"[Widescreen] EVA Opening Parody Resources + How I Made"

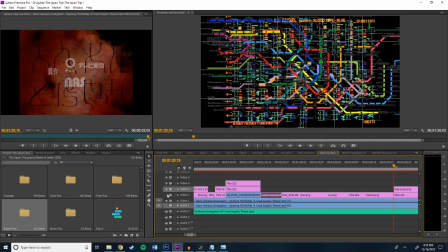This is like, in the original, this was just, like, what?
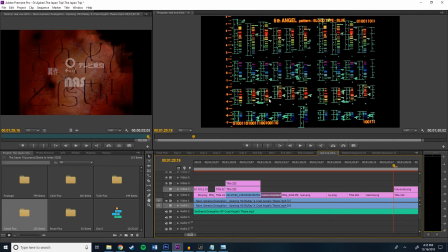The blood type stuff, like all the computer screen and stuff. So I just honestly used the Tokyo Metro. It kind of looked like that for, like, the map of it.
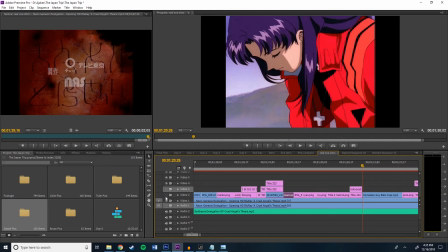Homeless guy eats crap. If you watch Mega 64, you know what's up. We have that there.
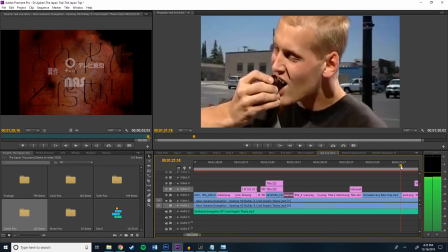Just kind of matching there.
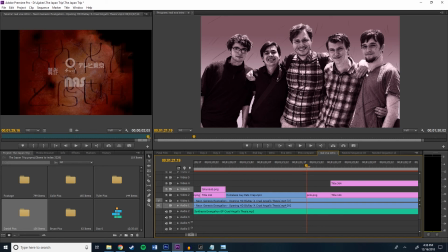It's one of our favorite videos. There's a picture of all of us in Tokyo Disney Sea looking happy, kind of to match the group of these guys looking just so happy.
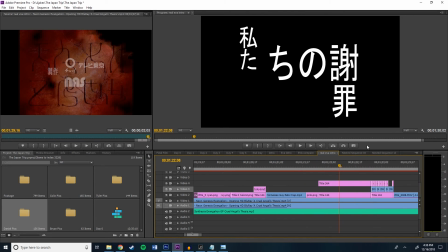Nothing happens to them, don't worry. And then we have more text, and then this going out.
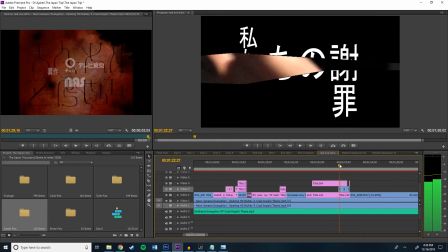You know, Tyler always does the X, so we're not filming, so I'm like, that's going to be perfect. He does that.
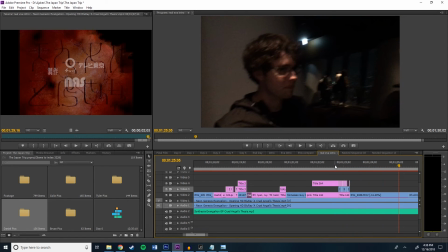Whoop, and he zooms out. And then what are these last things? Oh, yeah.
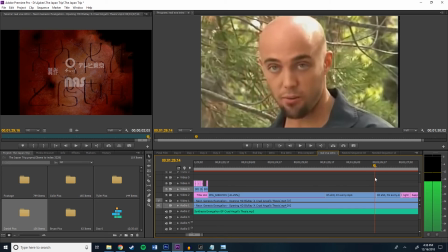I'm sure you guys have seen this video from the wacky little video of the two guys meeting in the forest saying some things to each other.
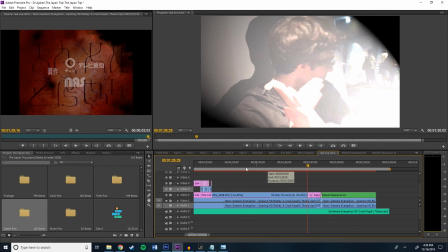And then finally we have, I just took basically the picture of him holding the X,
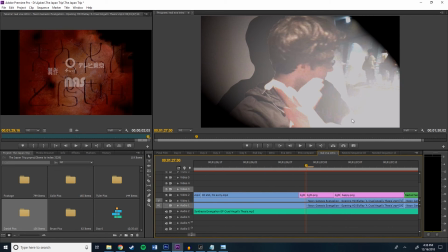because in here it has just Shinji going like, oh, so it's like, okay, he's got his X, and so I replicate the light.
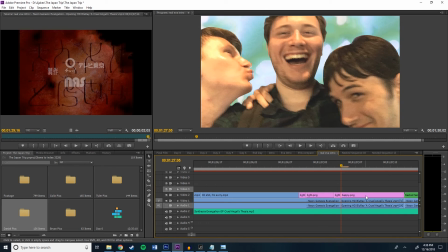There's me calling Daniel after a couple drinks, looking happy, just like Shinji.
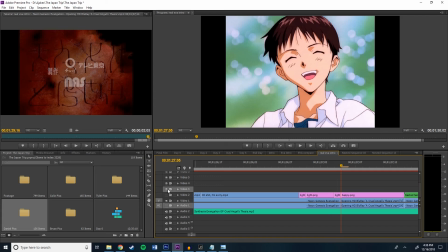I actually put in, as you can see, Shinji has these little lines under his cheek. I don't know if you can see it, but I put in those lines right here.
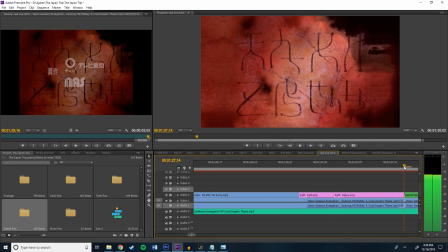I put them in, just little lines right there. And then we have the ending part with the scrolls, and then you have the stuff coming in here.
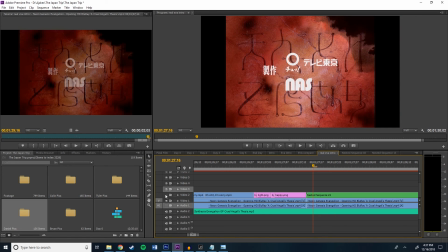Basically, the original it says like the circle, then the stuff, and then Nas. So I have like Nas's actual, the musician, the artist. I have his name in here, and then we have corner cast X anime skeleton, and then it's like a skull with a corner.
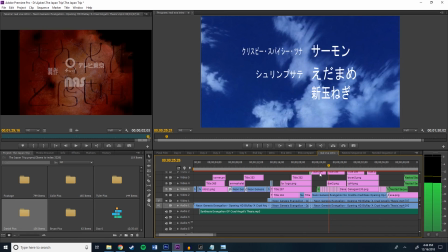So that's what it's supposed to be. And yeah, that's the video. So yeah, that's basically a step-by-step showing what I had made, or like how I got to the conclusions.
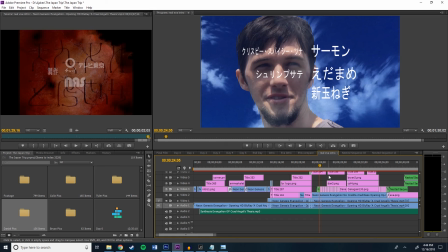This wasn't really to try to create one from scratch. I'm sorry if you were trying to look for that. But I hope you enjoyed it.
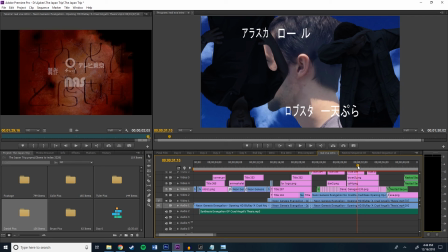I think the main reason you probably come in here is to use the materials in the folder. Go ahead, make your own. And also, if you do make, if you're making your own, you're like, I kind of want to make this background better, and you think it's way better than mine, let me know, and then I can replace it in the folder,
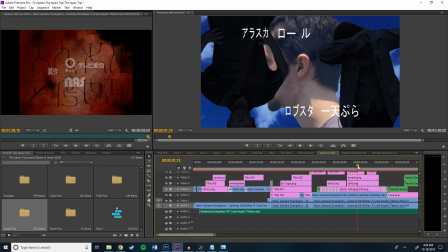so we can kind of create a communal the materials folder where everyone can kind of grab and make their own, have their own background images and stuff for if they're making their Eva intro. And then we can kind of keep it going so people can make these intros. It's really fun to make these intros. It's, it's a nice little like editing challenge.
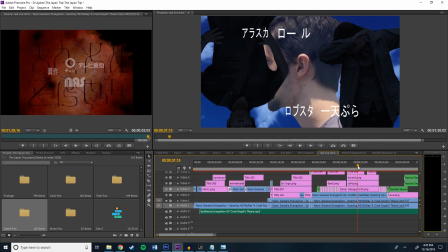And yeah, it's a lot of fun. So thanks for watching the first episode of AjakesMADE. Sorry if this was like super long and super rambly, but I'm just not good at this. But I'm going to try anyways, because that's what I do. All right, bye.